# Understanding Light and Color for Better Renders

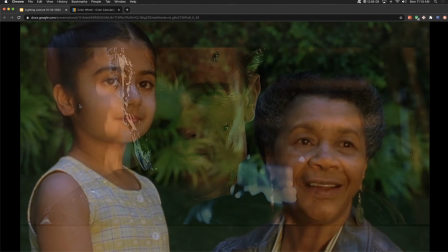8:16 It's really, it contrasts everything so greatly. Next up, here's a shot from Terminator 2.
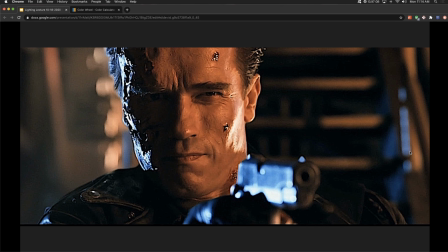8:23 And from a story standpoint, how does the lighting push the story forward? Story-wise, Arnold Schwarzenegger plays a machine, and he is sent to protect John Connor. Okay, so he's very cold, calculated machine.
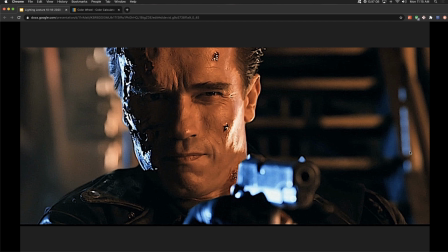8:39 But the storyline, he kind of changes, and he has this protector mentality for John Connor. Almost like a loving protector. I won't say loving, but it's like almost like that, like a good friend. So on the left-hand side, we have that cool blue lighting, which represents, the mechanical side of his nature.
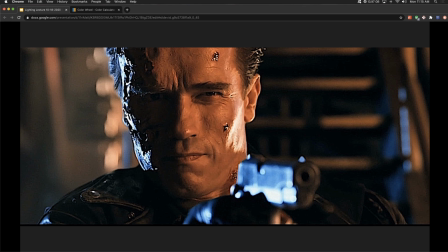8:57 And we have this warmer side. Like I said, almost. I can't say loving, but it's almost this loving guidance and protecting of this machine. So we have both worlds there in the lighting and both worlds in the character.
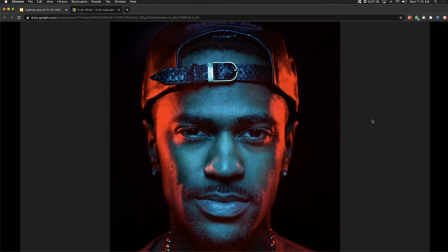9:09 So not every scene in regards to the lighting has to have a deeper meaning. I just found this image on Google. No idea if this is some musical artist. No idea. Possibly this individual wanted to create the mood of he feels like he has these really intense things coming from both sides of him on the left and the right,
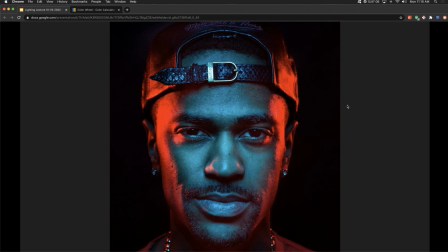9:28 to be denoted by the red. And then in the center, he's cool, calm, and collected with this cool blue light. Or maybe it's just like, oh, this looks awesome. Let's just run with that, right? That's okay too.
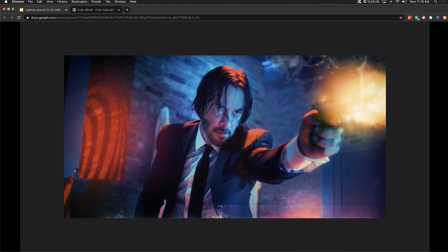9:39 So John Wick is a great example. There's lots of things with the lighting, but a lot of it just looks awesome, and that's totally okay.
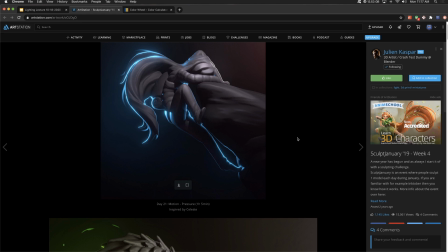9:47 Here we're going to take just a look at some ArtStation examples of some very extreme rim lighting. So this artist is fantastic.
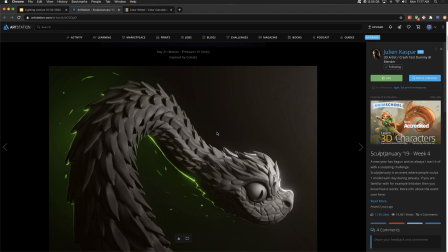9:56 Most of his work just catches your eye with this really intense rim light.
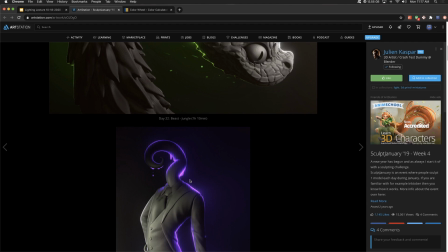10:01 So they have a key, they have a fill light,
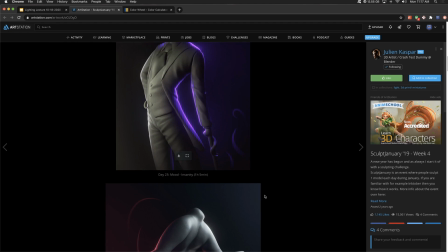10:04 super intense rim light, which you can really use to make a very unique piece of work.
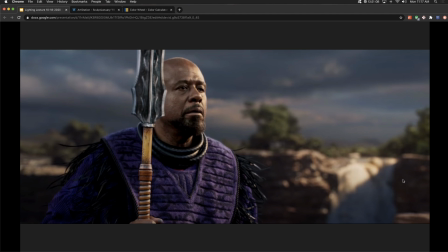10:11 Alright, so this is a shot from Black Panther, and we can see from the lighting, okay, we've got this warm light coming from this direction. Maybe behind him a little bit, this direction. We can see this shadow here. Not a whole lot of hard shadows anywhere, but that's interesting.
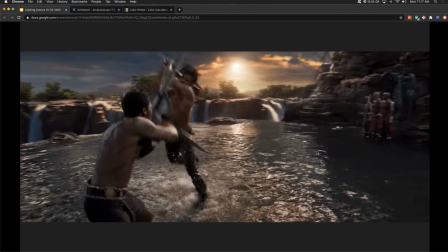10:25 We're going to talk about this a little bit more. Here's a shot a few moments later during this really sweet fight scene. Notice where the sun is. This should be the only light source in this entire scene. Like there's no other lights. This is just out in this little pool. Sun is setting.
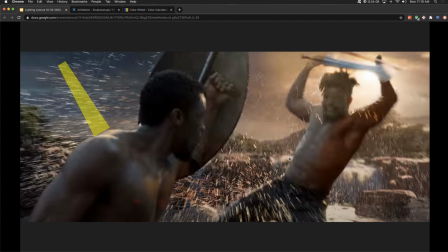10:40 It's supposed to be the only light source. So if you look at this shoulder over here, tell me, where is that light coming from? The light source is over here. He has a shield that's pushed to the left. This should be completely in shadow. So when I was watching this the first time, it was like, man, I love this fighting. Everything's cool, but something just doesn't feel right.
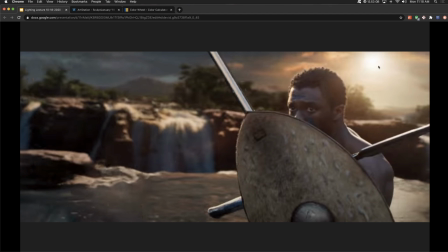10:59 Same thing here. Sun is behind him. There he is. Let's look at the sun.
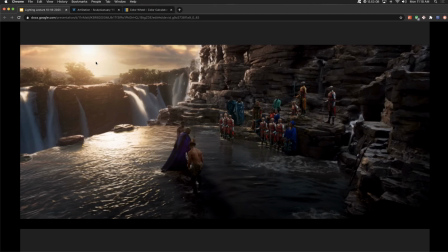11:05 And it's casting this warm yellow over all of this area. And back here, this is great. And then like right here, it just stops casting that yellow light. Or at least it seems to, right? This seems like white lighting over here. It's no longer this warm yellow.
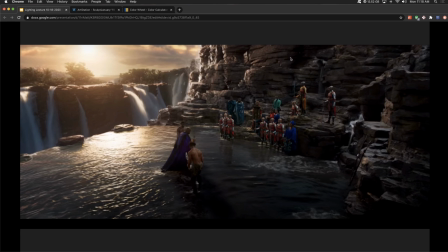11:21 Feels like white light. Even on like some of the lights on their head, it's this white studio light.
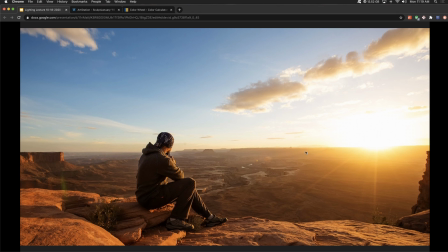11:27 So this is a shot. I got it from Google. We have the sun that's similar, right? The sun is kind of setting. This is a little bit lower on the horizon. But we have this orange light that's just flooding everything. Every aspect of this image. Obviously these are orange rocks, but look at his pants, right?
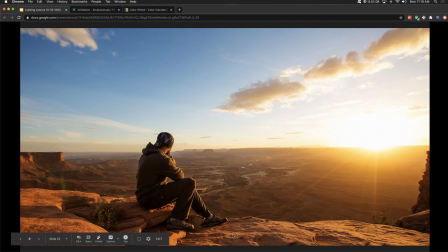11:44 He has these dark blue or black pants that become orange just because of this lighting.
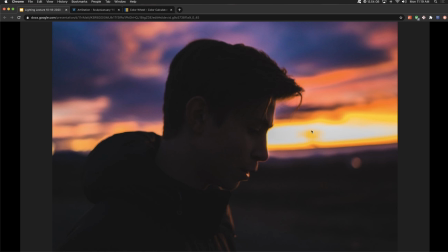11:50 Same thing here, the sun pretty much has set. Look how dark this is. If we were to back up, same thing here.
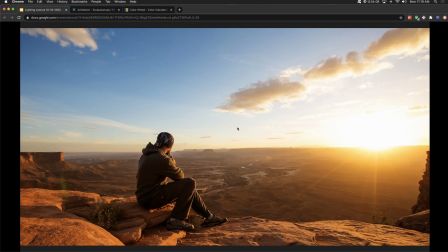11:56 The back side of this character, this individual is very dark. Same thing here, we can kind of see, but not very well.
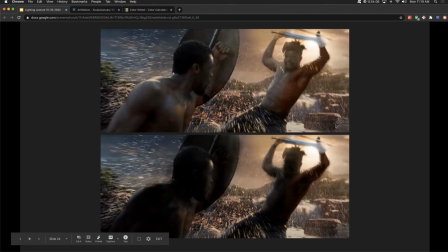12:04 So the following, the top is the original, the bottom is just a really terrible paint over that I did of what the lighting might look like if we were to take what we know from actual light,
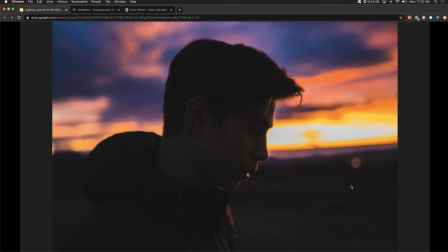12:15 how it behaves, because there is light that's going to hit on this side, but that's bounce light.
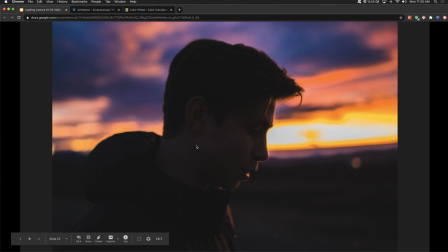12:21 That's the sun reflecting off these rocks and everything, off the canyon walls and bouncing around.
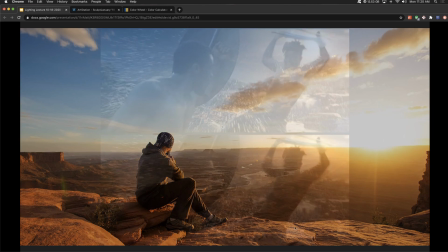12:26 So there is some light that we can see, but nothing like this. We can see these characters perfectly fine.
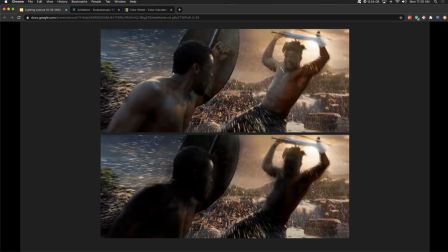12:32 And this is probably what this scene would look like. Okay, if this were an accurate lighting, this is probably something like that it could look like.
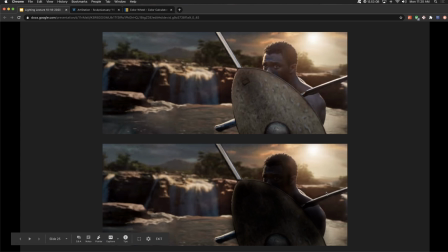12:41 Same thing with this. We have the light source back here. This is going to be very dark. So we can see why the scene feels off. It's due to the lighting and the cheats that they used so the characters would be seen.
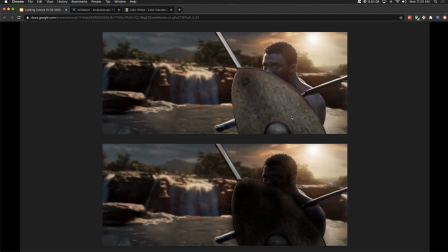12:53 So I get why they lit it this way and how it's inaccurate, but the scene as a whole just feels off, at least to me. I'm sure it feels off to some of you as well if you were to rewatch it. If I were the director, I would have said, yeah, that shot is really cool, but we can't pull it off without it looking really funky because we're going to need other lights.
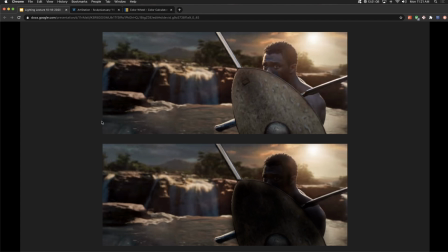13:12 So cheating and making sure your character is visible is definitely the most important part, but because of that, the characters don't feel grounded.
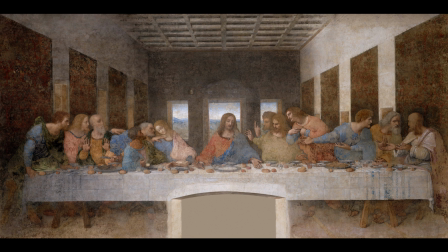13:19 Okay, we're going to talk about composition. You can do all your research on composition. We are not going to spend too much time here. But composition is the arrangement or placement of visual elements in a piece of artwork. Let's take a look at the Last Supper.
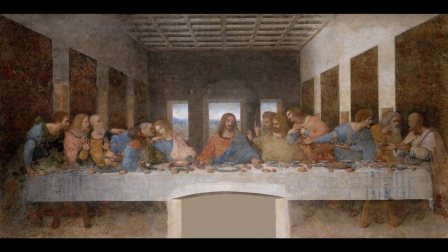13:35 It says, notice the inverted triangle shape between Christ and John the Beloved, the figure directly to the left. And we're talking about here, the shape in the negative space. So this draws the eye to the focal point, Bryce is the focal point, but then directs the line to the table. So it directs your eye down his arm to the table, and from there, it says our eye is free to move about the piece looking at the other characters.
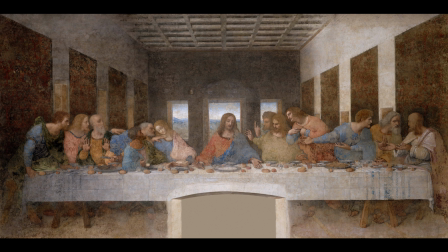14:01 You could spend months learning composition, and I hope you do. It's super important. But even just these little subtle things that you can do to force the viewer's eye to look where you want to look, it's super powerful. So far we've discussed color and temperature of lights and how powerful that can be, as well as composition. So let's tie those two together. So this is a shot from a movie. I won't tell you the movie yet. Some of you already know. But let's talk about the lighting. So something that I do when I'm trying to figure out composition in my own work, or just kind of looking at other people's composition, I cannot see things that are far away, so I wear glasses. So what I can do is sit further back from my computer screen and take my glasses off, and things get blurry. All the details are smudged together, and I can really just kind of see where the focal point is. So my eyes go immediately to that globe on top of the lamp, and then down the dark pole, I can see the shadowy man there, and then the light through this fog is like guiding my eyes up to this warm light in the window. When we talk about this, it's cool lighting out here. Everything we've talked about so far, warm colors are inviting. They can be playful and cozy. So I showed my wife this image, and she didn't know what it was from. I asked her, hey, what do you think's gonna happen in the next scene? And she said, well, it looks like there's a bad guy or somebody's gonna get kidnapped from the house, from this guy. Which is interesting, because our eyes are drawn upstairs to this warm lighting, and going up typically is like a positive thing. Like we want to always move up the ladder in life. So even our eyes going up, we think more positively. But the movie is The Exorcist. So if you've seen the movie, you know what's gonna happen. This is a priest who's about to go upstairs, and terrible things are gonna happen, and he will attempt to exorcise a demon.
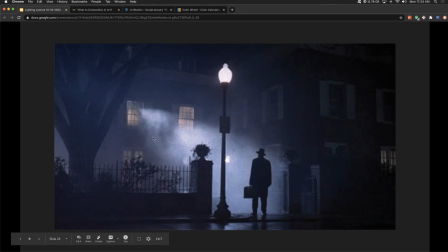16:00 So everything we've talked about so far, color, temperature, it would make us believe that this is a bad guy, and that something hopeful is waiting up here, or something innocent is up here. But that is simply not the case. So you could follow these lighting and color theories to a T. You can mix them around. You can do the complete opposite to flip the viewer on their head as well. Oof, you made it.
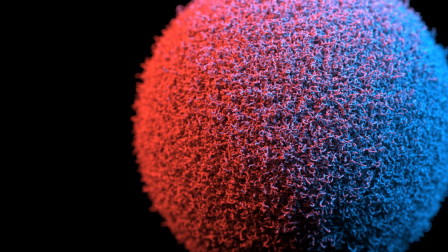16:25 That was a long one. Thank you so much for sticking around for this video. I hope you learned something.